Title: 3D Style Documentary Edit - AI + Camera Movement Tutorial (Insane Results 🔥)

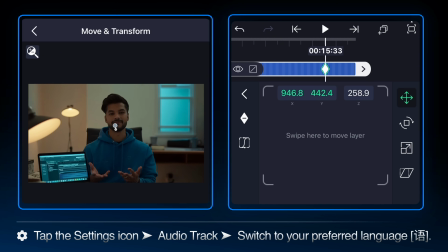16:36 Adjust the image scaling and position so that the image aligns perfectly. Ease the curve and this is how it looks like.
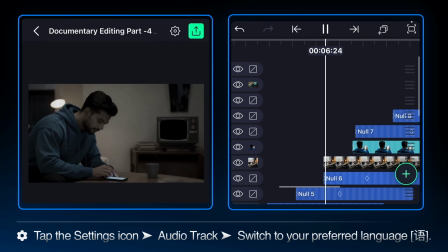16:47 For our final shot let's add a professional touch with the camera layer.
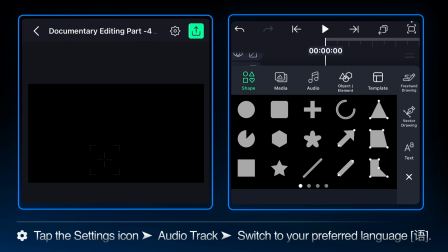16:52 Navigate to the beginning of our project and add a camera layer from the object and elements tab.
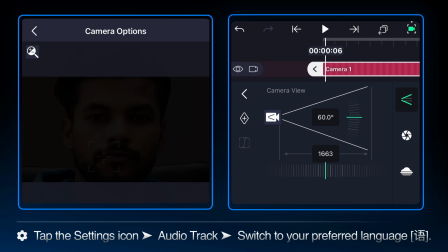16:58 Make sure that the camera view is enabled by clicking on the camera icon. In the camera options enable focus blur.
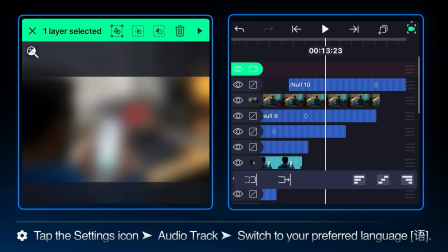17:09 Select the camera layer and extend it till the end of our timeline.
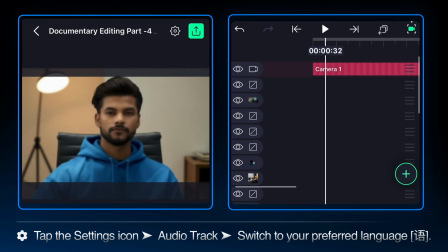17:14 We're going to create a rack focus effect by animating the focus distance.
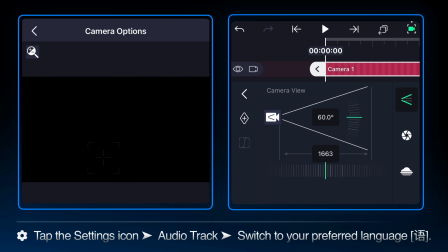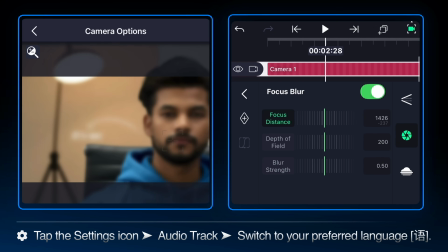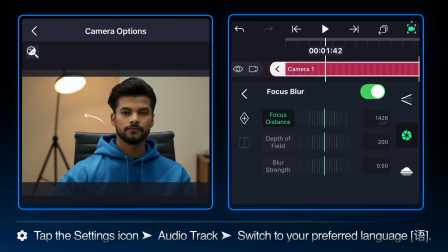17:29 set keyframes on the focus distance to shift the viewer's attention smoothly from one subject to another
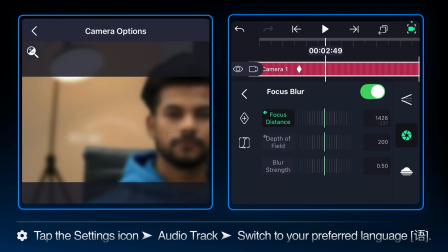17:35 for example from the text in the background to the person in the foreground you
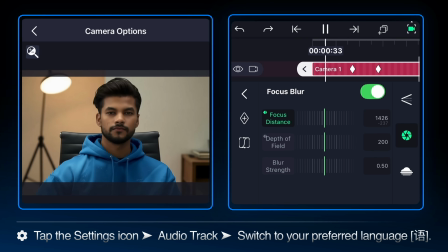17:50 can always ease the curve for a smooth transition this technique adds depth and a high quality feel to your edit
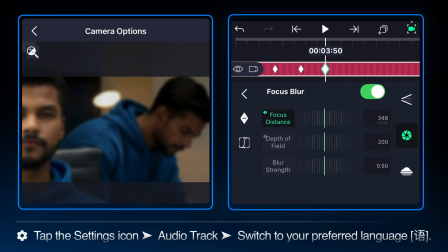17:59 continue adjusting the keyframes for the focus distance throughout your final clips
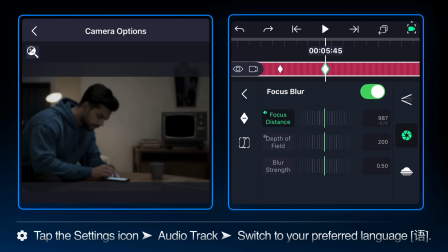18:05 animated to follow the action keeping your main subject sharp while beautifully blurring the background and foreground.
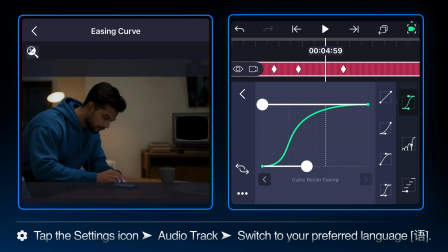18:12 By mastering these null object hierarchies and camera focus techniques, you can create complex and engaging documentary style edits.
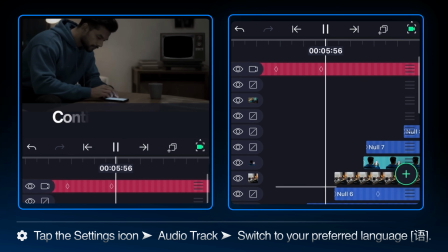18:21 And that's how you can create a documentary style animation using a light motion.